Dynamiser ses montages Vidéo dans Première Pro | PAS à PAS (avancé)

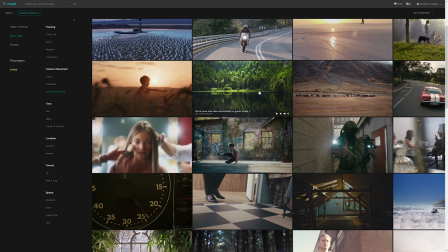8:10 Ce que j'aime bien, c'est aussi la possibilité d'affiner par type de shoot, par exemple quel type de mouvement de caméra, quel framing, etc.
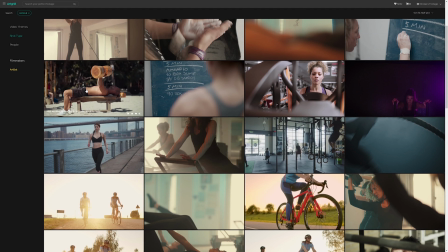8:17 L'utilisation la plus évidente, ça aurait été évidemment d'aller chercher des visuels de sport pour augmenter le matériel à ma disposition. mais comme on a bien bossé sur la partie pré-prod, bah on en manque pas.
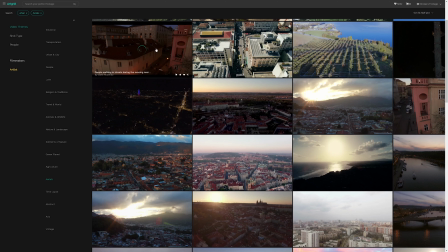8:26 On aurait aussi pu chercher des images difficilement réalisables en production avec nos moyens, comme un super plan au drone pour introduire la vidéo. C'était même l'idée de départ, mais au final j'ai préféré commencer tout de suite avec ce côté immersif du plan rapproché à l'épaule, le jump cut qui met aussi directement dans l'action, et émettre les plans d'exposition juste après. Non comme d'habitude, nous on va rien faire comme les autres, ce qu'on va plutôt chercher sur Upgrade, c'est des univers visuels impossibles à obtenir autrement que graphiquement.
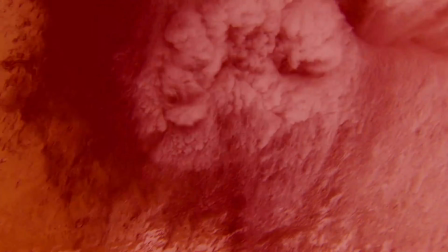8:48 On va prendre un exemple concret, je vais choisir cette séquence et on va l'analyser ensemble. Je voulais trouver un moyen d'exprimer ce rush d'adrénaline que tu peux ressentir durant un wood. Et pour moi, visuellement, ça passait par un afflux sanguin. Tu vois, va filmer ça toi.
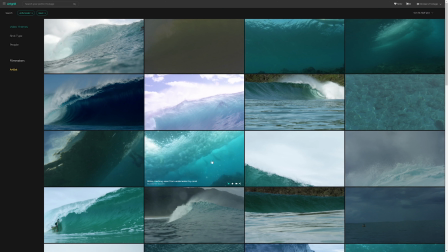9:02 Sur Artgrid, j'ai fait une petite recherche pour trouver cet effet de vague sous l'eau très typique qui peut rappeler ce flow violent, mais qui aussi se rapproche du sentiment d'être submergé.
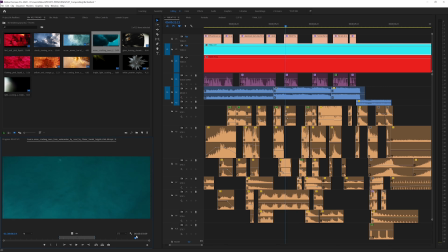9:10 C'est un visuel qui n'a rien à voir avec notre montage, donc comment on le mixe avec le reste ? Le but ici, c'est de passer d'un portrait à un autre.
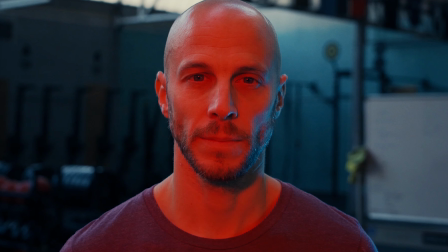9:16 Deux portraits très posés, calmes au niveau du rythme, et de le faire en insérant énormément de dynamisme entre les deux. Il n'y a pas de règle particulière, comme je te le dis, c'est beaucoup de feeling, mais on va essayer de voir ce qui se passe frame by frame.
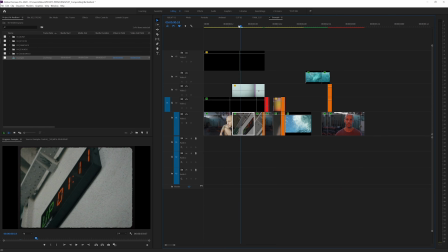9:26 On a d'abord notre portrait, et là je veux intégrer un sentiment d'urgence en utilisant le plan du timer. Il s'agit de deux plans très calmes, rien de très nerveux se passe. Je vais utiliser une technique qu'on a vu en production dans le dernier vlog, celle de progresser d'un plan d'exposition au close-up.
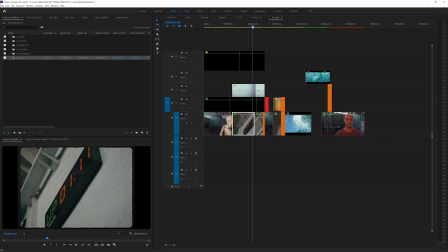9:38 On visualise de quoi on parle, et on s'approche au plus près. J'ai mon timer quelques frames, puis je zoome au plus proche, à peine trois images, juste pour avoir un glimpse à un aperçu.
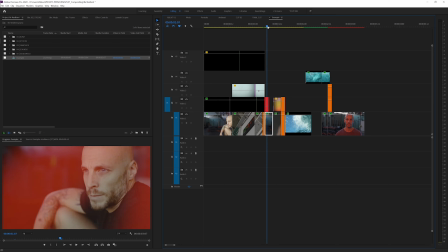9:47 Sur une image seulement, j'ai juste la texture, la couleur du timer et ensuite je la mélange au portrait, plus serré cette fois, soit avec des modes de fusion, soit ici juste avec l'opacité.
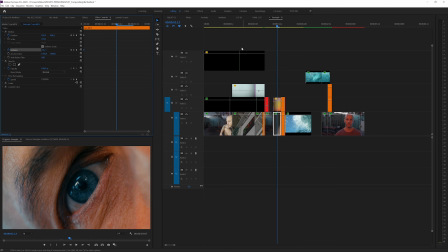9:57 On se rapproche encore pour avoir un extrême close-up sur son œil, ici c'était un plan très fixe donc j'ai animé la rotation pour donner du mouvement et rendre ça plus dynamique.
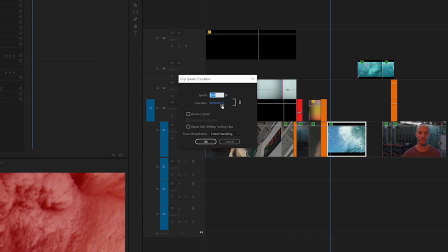10:04 Ensuite on a nos vidéos de vagues, je les ai accélérées au maximum, il faut que l'action se passe en quelques frames. Et ensuite j'ai joué sur les courbes pour lui donner cette teinte rouge.
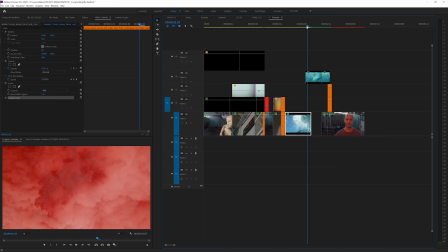10:13 Là je mixe deux rushs ensemble juste avec un fondu, il faut juste faire attention à que les mouvements correspondent entre eux. Là je vais pouvoir passer à mon autre portrait, une nouvelle fois en jouant sur les modes de fusion et l'opacité. J'ai aussi fait un petit insert ici du même portrait à une échelle différente, mélangé avec un mode de fusion, ici screen, juste pour donner un petit effet de glitch là, pouf.
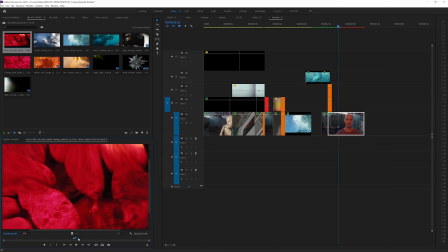10:30 J'ai aussi repris ce même type d'effet ici avec une autre vidéo d'un liquide, je pense de la peinture, trouvée sur hardgrid. Pour la couleur du portrait, j'ai simplement utilisé mon sabre laser, celui qu'on avait testé dans une autre vidéo, je te laisse un lien quelque part. T'as pas pour obligation de faire des souches à chaque fois pour passer d'un plan à un autre. Tu vas même donner plus de rythme juste avec des cuts. Passer d'un cut à un autre d'une manière fluide, ouais ça demande de l'expérience, mais le principe de base c'est de donner un repère auquel l'oeil peut s'accrocher et de le maintenir au plan suivant.
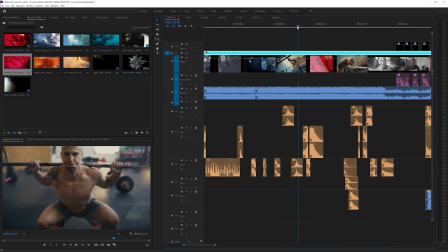10:55 Alors ça peut se faire par le mouvement, continuer le même mouvement d'un plan à l'autre, mais ça peut aussi être fait en maintenant des formes, ou comme on vient de le voir,
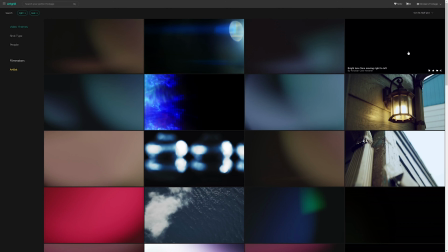11:01 par la couleur, en essayant de conserver le rouge. C'est pour ça que j'ajoute des éléments graphiques entre deux plans, des light clicks que je vais intégrer entre mes cuts avec des modes de fusion.
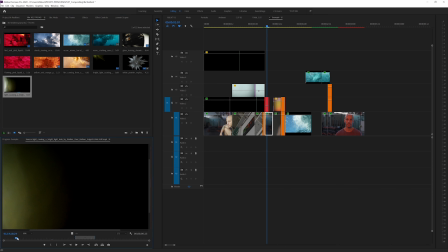11:09 C'est aussi une manière d'habiller graphiquement certains plans. Pour ça faut essayer de trouver des effets de lumière. Par exemple ici avec de la diffraction de verre que j'ai utilisé ici. Il y a un plan aussi que je voulais faire en super slow motion tu sais c'est taper les mains avec de la poudre comme ça, on a ça tout le temps. Mais si tu commences à foutre de la magnésie un peu partout dans la box j'y peux te le faire payer en burpee du coup bah j'ai pas tenté le diable.
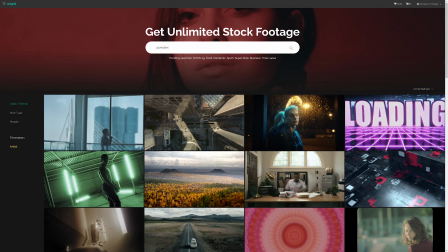11:29 Et donc hard grid. Regarde celui-là il est vraiment top avec un petit coup de correction de couleur il sera parfait.
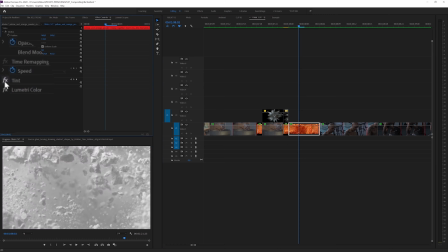11:35 Encore une fois mode de fusion, opacité, un peu de zoom design derrière pour faire passer le tout et on a un effet super intéressant allez on essaie d'analyser encore un autre moment
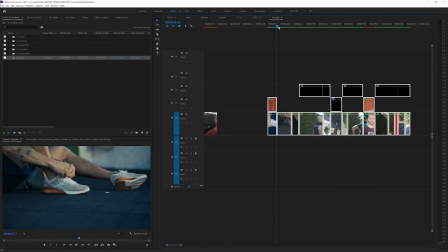11:43 voyons voir la course on commence par établir la situation il fait ses lacets il se prépare là cet effet c'est
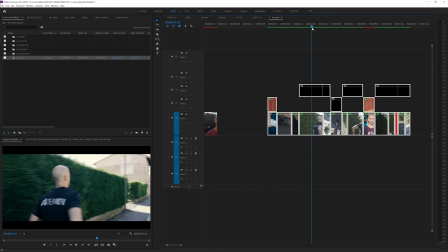11:50 simplement trois photos mises en boucle rien de magique il commence la course et c'est juste des cuts sur différentes parties du corps ou différentes vues plan
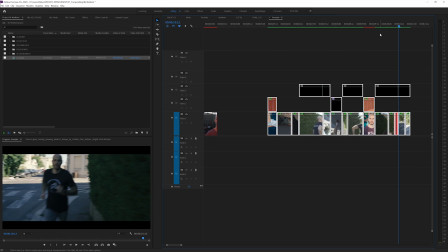11:57 épaule plan de face etc il regarde comment je transite entre certains plans là j'aurais carrément pu faire des sous transitions in camera mais à la
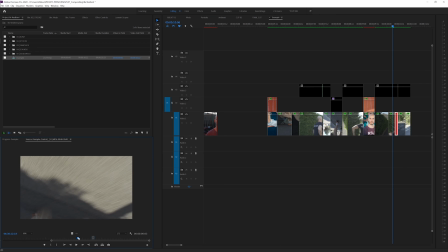12:04 place je vais recycler les morceaux perdus des ici quand j'ai fini de courir avec lui et que je reprends mon appareil. Quelques frames et ça transite d'un plan à l'autre. On a ce sentiment de mouvement pour passer d'une image à l'autre, mais il n'est pas juste noyé dans du flou, on a toujours une information supplémentaire, une idée de l'environnement.